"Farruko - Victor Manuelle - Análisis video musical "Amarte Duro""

Saludos, hoy voy a hablar sobre el vídeo de Víctor Manuel featuring Farruko a Marte Duro. Pues nada, cuando yo recibo la llamada que voy a hacer un vídeo con Víctor Manuel me emocioné mucho y con Farruko claro, pero ya yo he hecho varios vídeos con Farruko y lo conozco desde la universidad que estudiábamos juntos.
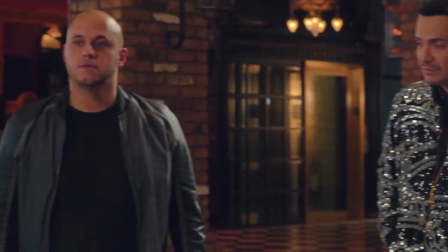22s
Trabajar con Víctor Manuel fue un honor de verdad que alguien que yo siempre he querido trabajar y este fue mi primer vídeo como tal. Aquí les voy a contar varias historias que pasó detrás de este vídeo. Esta escena que ven aquí, que fue con el drone mío, que yo quería que se viera como que está en un bosque todo verde,
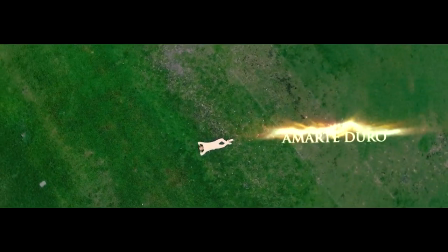37s
pues este lugar fue en Jaelía, en un sitio donde menos yo quería grabar esto. Nosotros teníamos en Corel Gables Florida, teníamos un bosque que parecía mágico, una cosa excelente. Pues usted sabe, nosotros tenemos las cámaras, los super equipos, los super lentes, unos lentes que pesaban como 50 libras cada lente no tanto pero casi casi tenemos lugar de 12 del día hasta las 10 de la noche y como que tenemos muchas escenas y tenemos a farruco que viene y tenemos mucho extra queremos aprovechar ese tiempo estamos a las 8 de la mañana en este parque en correr que he visto manuel llega
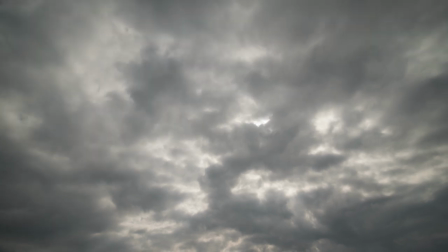71s
todo bien nosotros ya estamos casi seteados y lo que no pasa en mí a mí nunca a las 8 de la mañana se forma un huracán de lluvia, truenos, relámpagos, bum bum bum pues resulta que no paraba no paraba y yo le dije a Víctor, mira la verdad, vamos a tener que resolver esto de otra forma, no sé. Pues nada, nos fuimos. Tuvimos que grabar el otro día, gracias a Dios, a Víctor Manuel y a la modelo, estaban disponibles.
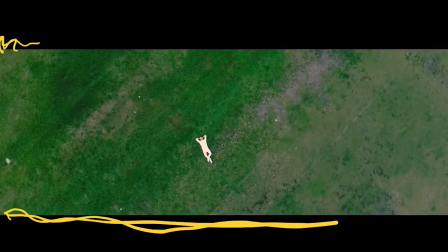93s
Aquí había una carretera, aquí había árboles, yo no sé ni cómo logramos hacer esta escena. Así, pero se ve como yo quería, que era todo verde.
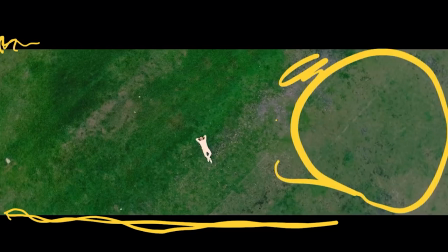100s
Bueno, está tan lindo aquí, pero yo desenfoqué mucho de esta área. La cámara acercándose a él.
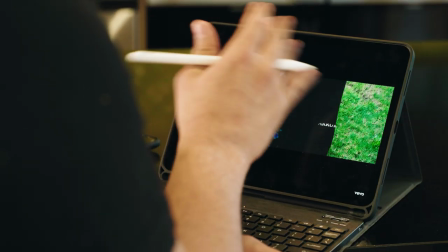106s
Estos efectos especiales de las hojas en el aire, veo un mundo como que él está fantaseando aquí.
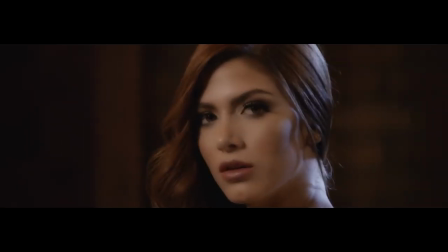113s
Transición. entramos. Modelo, si miran bien aquí, todo es anamórfico, bien bonito, todo lleno como siempre.
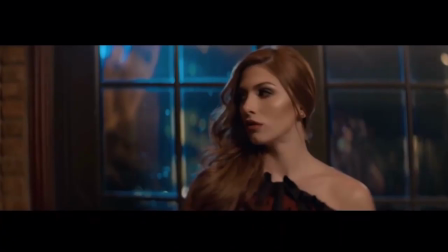121s
Miran, aquí desde la parte de afuera donde ya está entrando, este tonifón que fue el de las luces, puse una luz aquí como azul afuera,
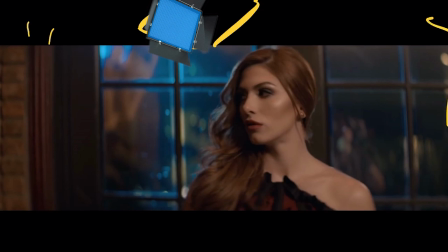129s
porque como el lugar es medio rojito, medio amarillo y acá pues lógicamente le tienen luces a ella encima,
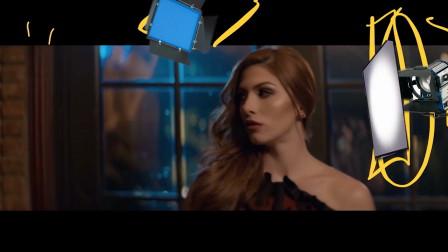135s
pero siempre con difusión al frente. Están cantando, están todas las personas, si miran, lleno el lugar atrás,
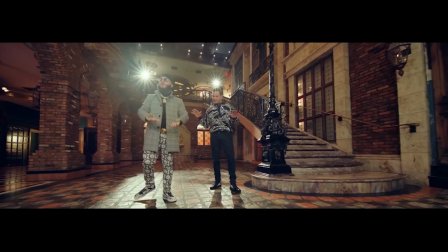143s
aquí nosotros queremos grabar con el 8R en esta escena, porque queremos mostrar todo el lugar, el 8R no es anamórfico,
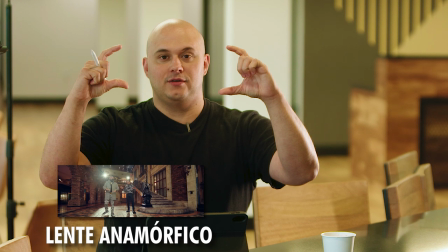151s
anamórfico graba bien rectangular como ustedes saben y el 8R pues como es PL graba un poquito más,
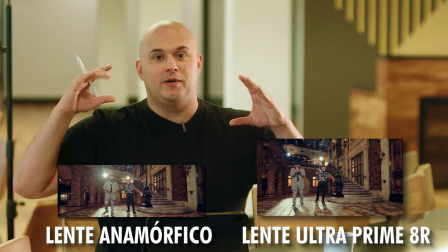159s
teníamos que grabar bien amplio para poder después acercarlo y que se vea anamórfico y cortar un poco.
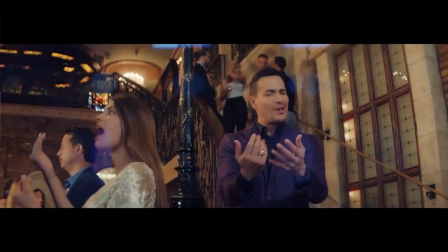168s
en este lugar ya está bien iluminado como tal, nosotros claro pusimos iluminación con gente profesional pero el lugar como tal.
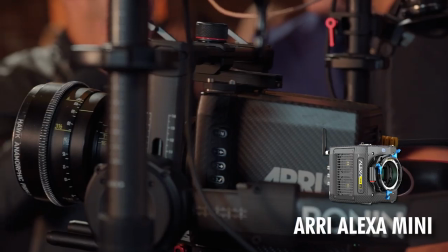177s
Algo que pasó y ustedes se acuerdan que yo había hablado del horario, era la área Alexa Mini con el running door y teníamos lentes HOX antiguo, el 35 milímetros pesa como 20 libras yo creo,
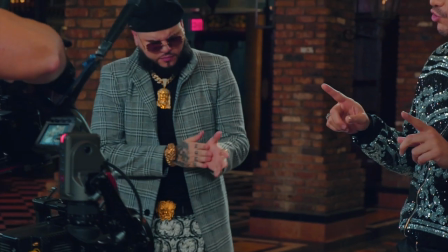190s
una cosa bien loca y no quería el running, no quería balancear con eso tuvimos que todo el vídeo hacerlo con 50 milímetros, todo el vídeo fue con 50 y pues cuando cambiamos al lente 8R,
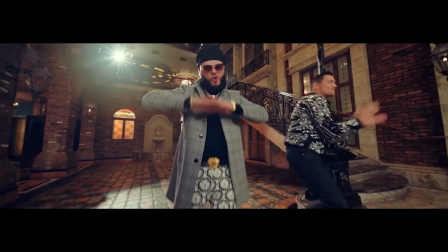203s
toda esta escena que tuve son con 50, pero ayudó en parte porque la profundidad de campo se ve súper,
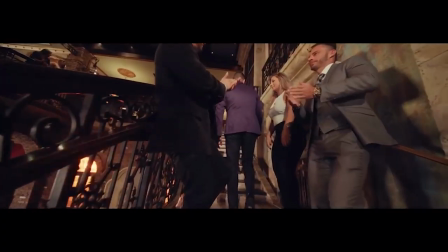209s
aquí escena subiendo, a mí me encanta siempre hacer caminando detrás de las personas o de frente,
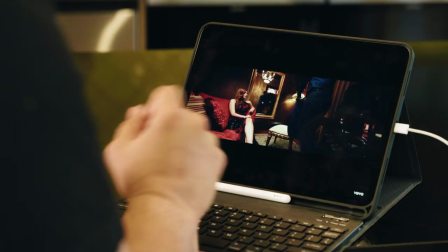215s
esa escena emociona mucho y se ve el movimiento chévere y aquí este era donde Víctor Manuel se estaba cambiando, este era el área de él personal y pues nos las prestó para hacer esta escena que quedó excelente ahí y ya aquí en el otro performance de Farruko con Víctor, en este, cuando Farruko llegó nos quedaba una hora para firmar y para recoger, yo soy bien bueno en el clutch en lo último, un amigo de nosotros tenía la red monstruo y yo lo había llamado,
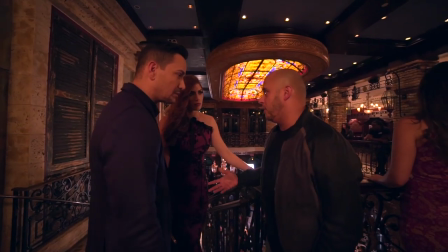246s
mire necesito la red tuya y eso, porque no nos va a dar tiempo y necesito hacer varias escenas, pues como yo no quería sacar de Ronin la área Alexa, tuvimos que coger la red y dejar la área Alexa en el,
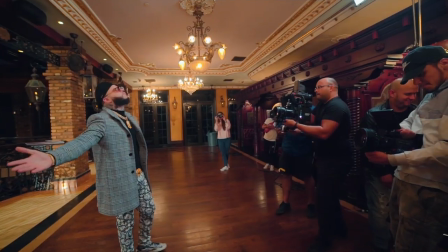258s
porque esta escena yo la quería hacer la Ángel, que tuviera movimiento, que no sea, un video de Ronin, Ronin, Ronin. Farruko llegó un poco tarde, todas las escenas de Farruko las tenemos que grabar en 30 minutos, ¿Por qué?
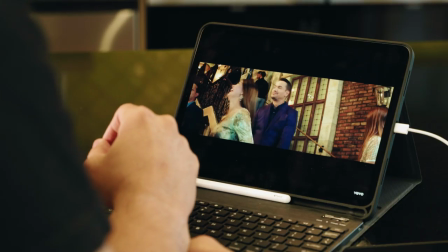269s
Porque hay que cambiar luz y todo, estas escenas fueron hechas con la red y con la AR y las dos al lado,
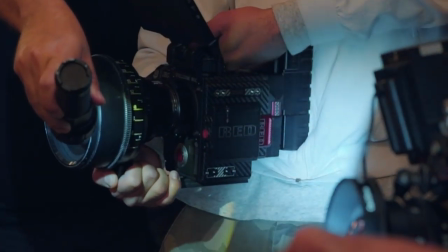276s
ahí tenemos el flashlight que le da el lente para que dé el flair, eso ya, yo no lo quiero usar nunca más en mi vida. Aquí en este, en el bosquecito, nosotros usamos luz natural, yo tenía que siempre ver dónde estaba el sol y que la luz le diera a ella atrás y pues de frente un pequeño bounce blanco, un whiteboard, ella ayuda también porque ella tiene una cara bonita y pues también el efecto de nosotros la hagamos edición.
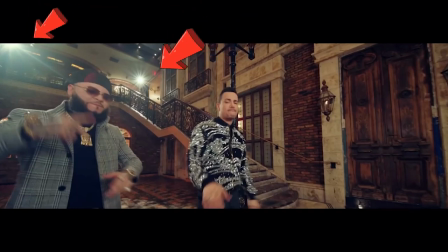304s
Y acá pues si miras bien en la parte amplia tenemos dos luces de arriba siempre dando, así teníamos las partes de todas las personas cuando estaban abajo, de arriba están dando dos luces para que le dé en la parte de atrás y de frente siempre con difusión para que se vean bien bonitas
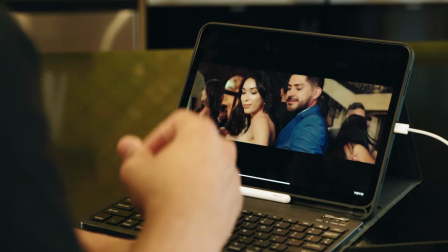319s
las caras de ellos, o sea bien suavecita. Así está todo el vídeo, si miran mismo.
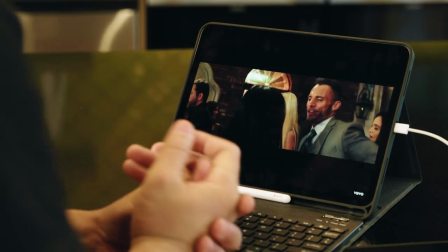325s
No acuerdo que ha visto, cuando yo le entregué el vídeo me dijo este, mira la verdad, mi esposa, mi hija, nunca había pasado esto, que ellas no criticaran un vídeo.
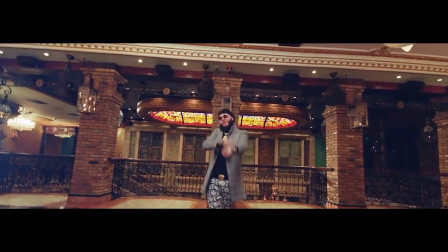335s
Desde la primera a ella le dijeron que el vídeo está perfecto, que lo dejáramos así. A él le encantó el vídeo como tal desde el principio como quedó. Nunca hicimos un cambio, no hicimos nada, no nos pidió ni un cambio. Los cambios los hice yo por maniáticos.
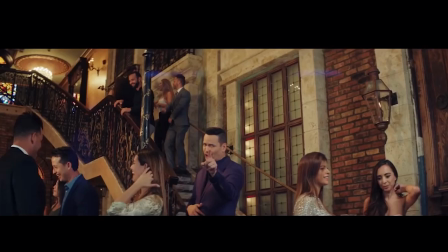348s
Ok, si miran bien aquí, siempre tengo todo, gente, gente, gente, lleno, lleno.
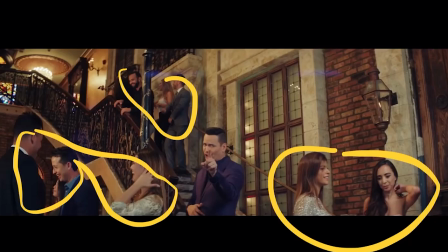354s
Aquí un error que yo hice, pues no se nota porque fue no poner la gente que no se ven aquí atrás, aquí hay mucha gente y aquí hay mucha gente por acá, ponerla aquí.
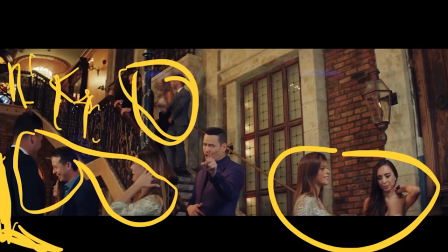365s
Si hubiese puesto más gente aquí, hablando como en este grupo aquí, se hubiese visto más lleno, pero pues eso fue un error que se hace cuando uno está apurado.
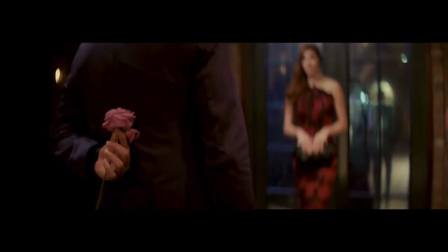373s
Como tal, el video quedó excelente.
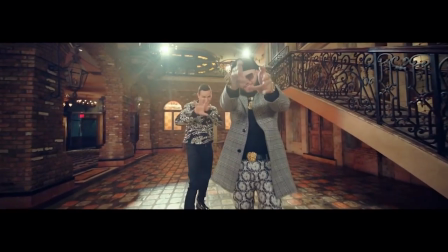375s
El video a mí me encantó mucho como quedó. fue una experiencia de las mejores que yo he tenido porque grabar con estos dos artistas en este lugar, con todo esto extra, había espacio para uno poder hacer cosas creativas y como tal me entiendes yo no había trabajado con esos lentes Cook que son clásicos, se han usado en miles de películas del pasado, de Star Wars y eso, ya esos lentes no se están usando mucho porque ya hay otros lentes que están reemplazando esos lentes, pero pues yo siempre quería usarlo por lo menos. Eso fue el vídeo de Víctor Manuel featuring Farruko a Marte Duro. Muchas gracias. Gracias.